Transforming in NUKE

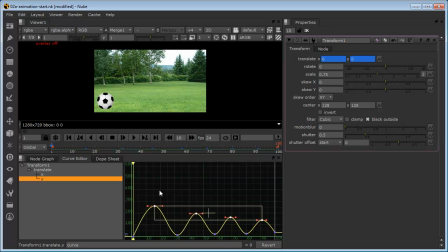Now this is going to be okay for the high parts of the bounce, these parts Because this is exactly what we would expect in a ball We'd expect the ball as it loses momentum as it comes to the top of its bounce arc we'd expect it to be slowing down and then change
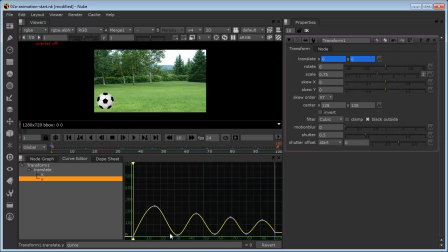direction as it comes back down what we wouldn't expect to see is a slowing down as it comes towards the ground we would expect it to hit the ground at maximum speed and then we'd expect it to leave the ground at maximum speed before slowing down as it comes to the top of its arc so we can leave these higher keyframes alone but we certainly need to make a change to these
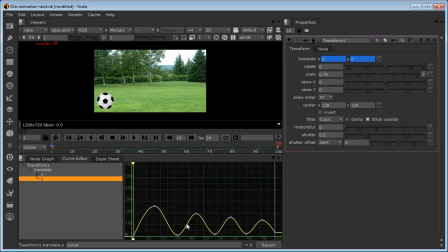lower keyframes we need this rather than this being a sort of a U shape We need it to be much more of a V, much more of a hard V We need it to be moving slowly out of it and then speeding up as it comes into the bounce And then quickly out of the bounce before slowing down as it comes to the top of the second arc
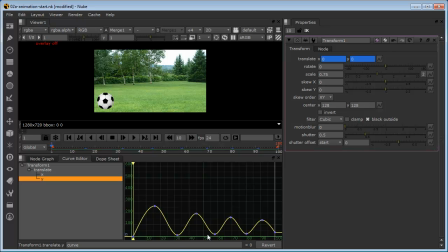So we're going to look at how we can do that But before we do, let's just take a little look at the X axis Essentially when we created the set keys Nuke has applied keys on both the X and the Y axis So because the ball is bouncing primarily the movement is in
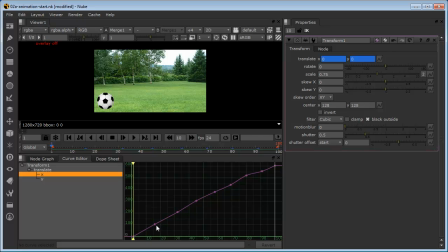the Y axis The vertical movement But it has obviously created keyframes on the X axis as well Now we would want this to be pretty much a smooth left to right So we need the keyframe on the very first frame And we need the keyframe on the very last frame But I don't
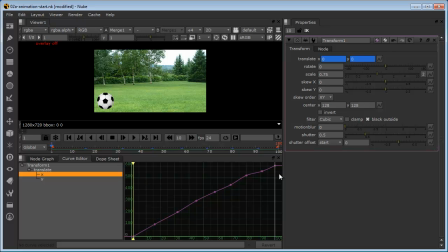think we need these keyframes in between So we'll delete these We can do it in a couple of ways we can just drag a marquee
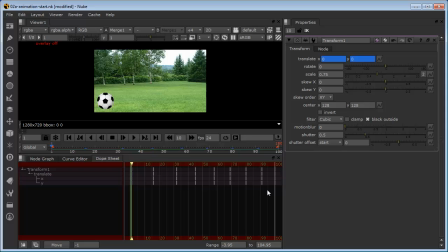around them all and select them in that way or we could do the same thing from the dope sheet we could just get the X keyframes obviously we don't want the first one or the last one we just want the ones in between and
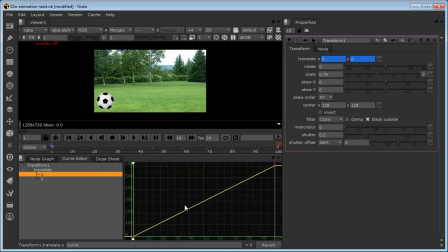then just hit the delete key and they've now gone so if we go back to the curve editor you can see now we've got a straight line so if we select both of those now and we just scrub through you can see there that we've got a much smoother horizontal movement of that ball but we've still maintained our bounce ok,
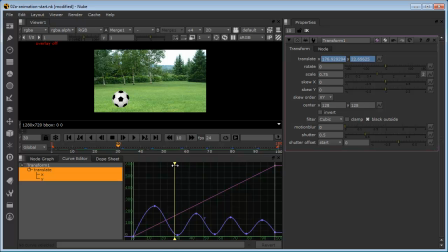so that's just an aside let's focus now on the interpolation method that's going to allow us to improve this part of the bounce so what we can do to change the interpolation method is if we select the keyframe in the curve editor and we right click on that and we can come in
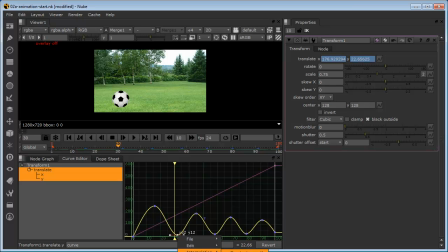down to interpolation and we can choose the interpolation type as I said, by default Nuke applies the smooth animation which is an easing in and an easing out prior to and leaving the keyframe.
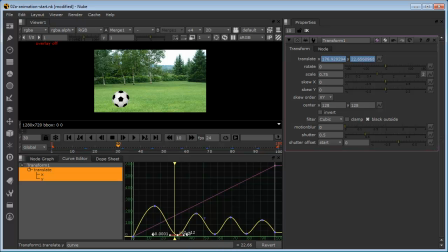What we want to do is we want to break that so we're going to choose the break option. And that's going to allow us to get hold of the Bezier handle. Let's just move in a little bit to this so we can see it. I'm just zooming in with my middle mouse button and I'm using the ALT key just to bring that up.
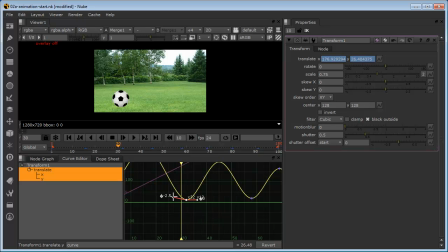If we just move our mouse over until it changes to a crosshair You can see now that we can actually pull this upwards And create the opposite arc that we had before And the same on the other side of the curve